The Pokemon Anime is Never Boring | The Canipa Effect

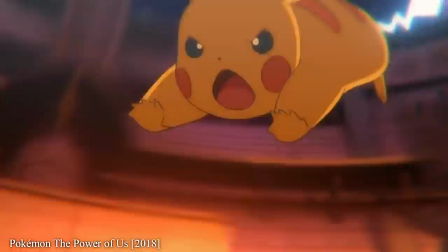248s
I interviewed Kaneko earlier this year, and she said that she aimed to create designs with a soft and gentle atmosphere with realistic clothing choices.
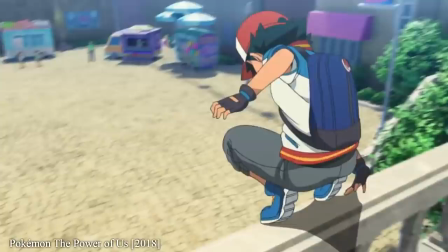256s
Personally speaking, this is the best Pokemon film.
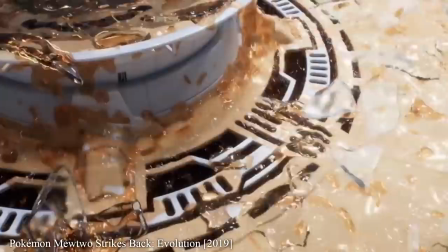259s
And this year, the Pokemon series took yet another ambitious step, this time creating an entirely 3D film.
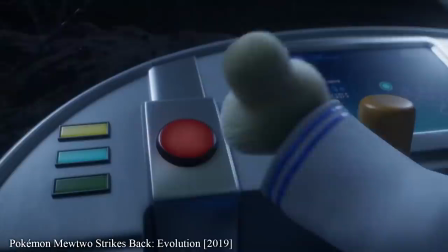266s
With the help of Sprite Animation Studios and the director of Final Fantasy The Spirits Within, they created a remake of Pokemon The First Movie.
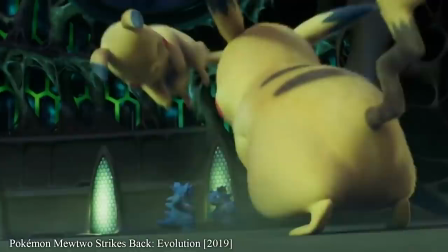274s
It's far from perfect and doesn't really bring anything new to the table in terms of narrative, but the ambition to constantly try new things,
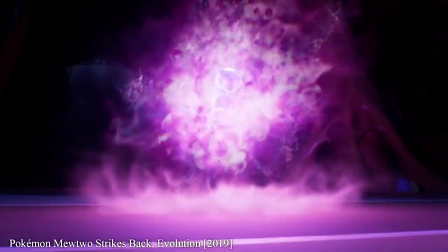282s
adopt new styles and not be afraid of failure is what keeps Pokemon from ever getting boring.
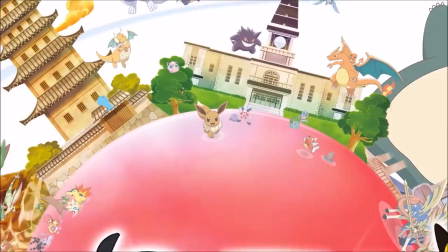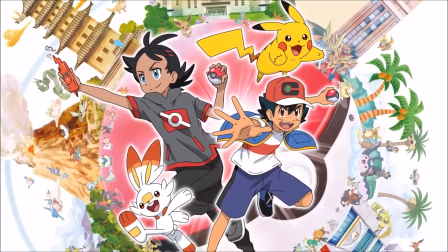295s
The newest series, titled simply Pocket Monsters in Japanese, has Ash explore the entire Pokémon world.
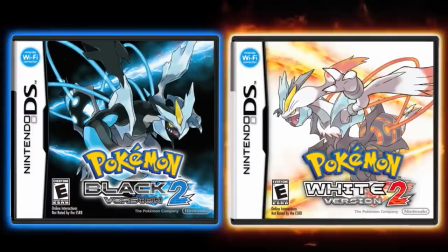303s
In the past, the Pokémon brand has been obsessed with the steady progress from region to region, and positioned their other properties to promote the games specifically.
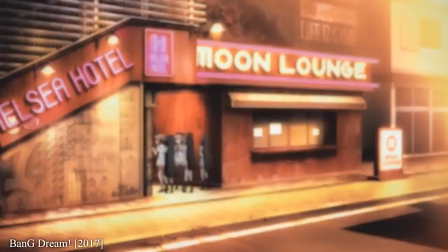311s
For instance, if the games are going to Johto, everything else goes to Johto.
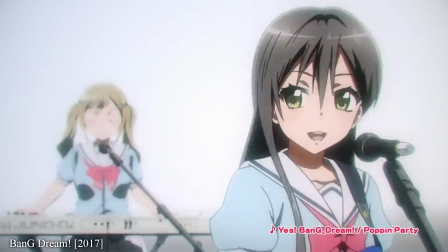317s
But that's not exactly necessary these days. In an interview with Bushiro's founder in relation to the Bang Dream project,
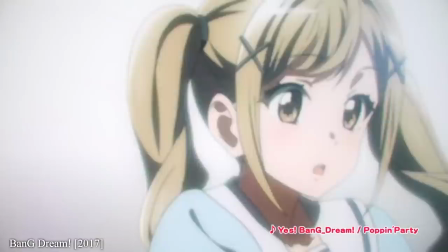323s
he said that whilst it used to be believed that an anime should be to promote the source material,
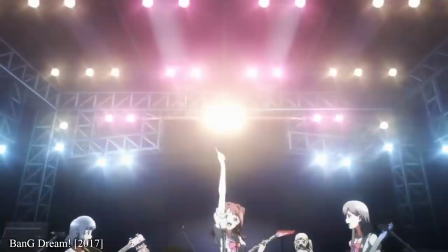329s
these days things work more in harmony with the anime itself being promoted as well.
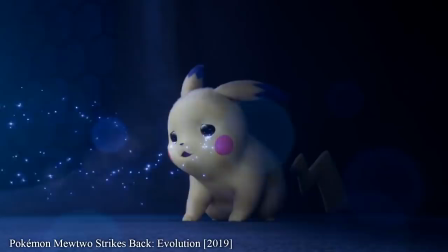334s
With the focus no longer being directly promoting the games, the new series can open up a bit,
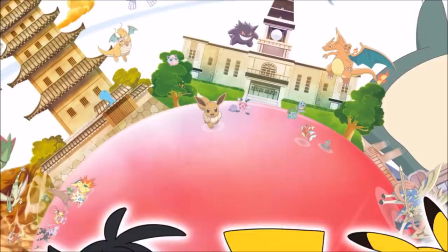339s
just like the films, and have Ash do extraordinary things outside of the Gala region.
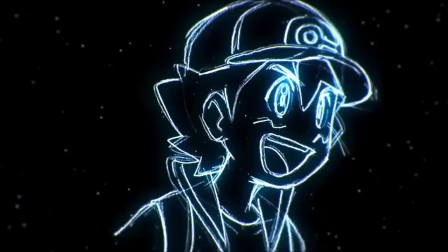344s
In contrast to Sun and Moon's ensemble cast, this series is a two-man adventure, with Ash and his new friend Gaw,
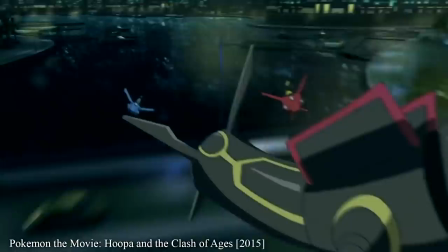351s
who is searching for the legendary Mew. but perhaps the most noticeable change for the series will be how it sounds.
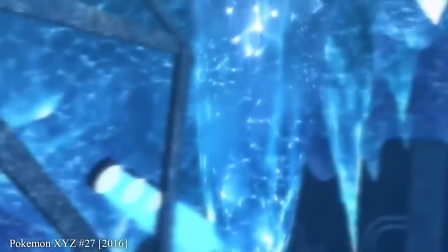357s
Ever since the Pokémon anime started, the score has been composed by Shinji Miyazaki.
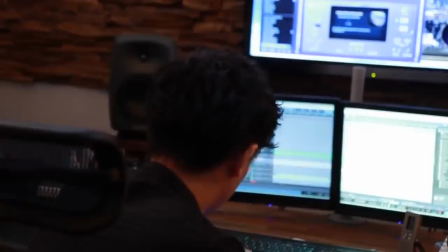362s
But starting with the Sword and Shield series, My Hero Academia composer Yuki Hayashi will be taking over.
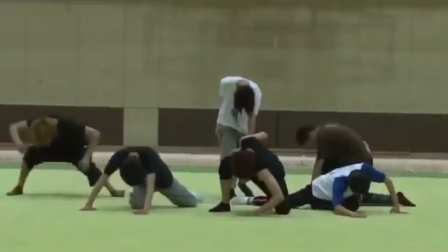369s
Personally, Hayashi is my favourite composer. He started out as a rhythmic gymnast, but got interested in creating music whilst at college,
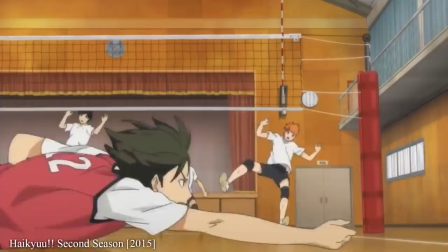377s
so all of his gymnast friends would ask him to create music for their performances.
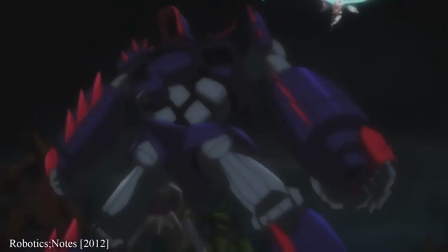382s
Eventually he got so good at making music that he found a career in it, and now he's been able to add volleyball,
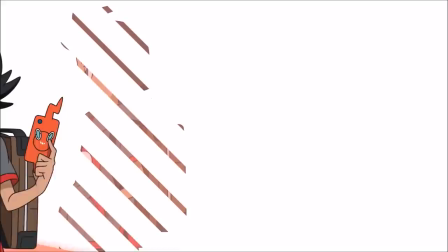389s
Gundam battles and Pokemon battles to the list of sports he can make even more exciting.
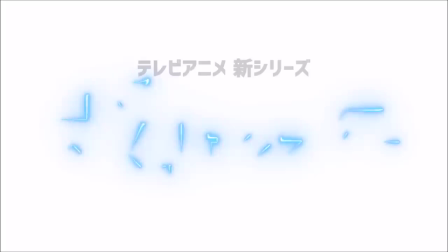394s
Whilst no animation for this series has been shown yet, we did get a look at the new character designs by Sun & Moon character designer Shuhei Yasuda.
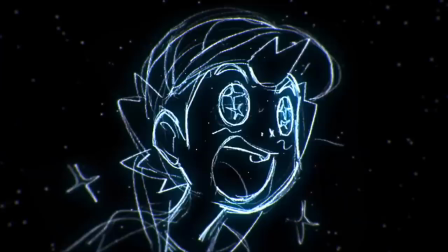403s
This new Ash carries on the animation-friendly design sensibilities of the Sun & Moon series, while changing some of the facial features to closer match Ken Sugimori's style in the games.
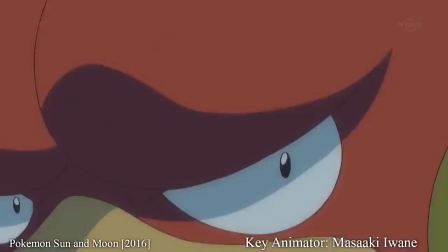415s
It's an incredibly good time to be a Pokemon fan. Not only does the anime have a killer team of animators,
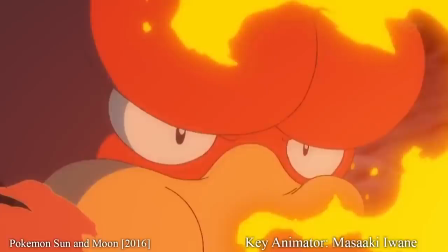421s
but the show's visual philosophy is one that asserts that the best designs are the ones that let animators do their best work efficiently.
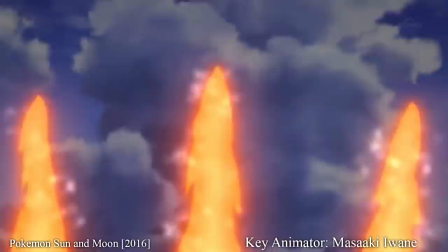428s
Whilst changes in technology and production methods have affected the Pokemon series to a degree,
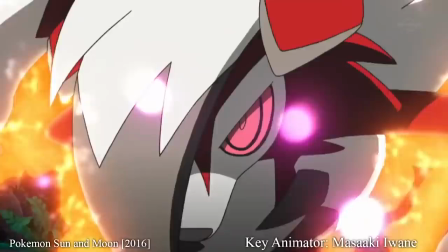433s
the largest changes are the result of an unrelenting respect for their animation staff and an undying pursuit of quality in every area.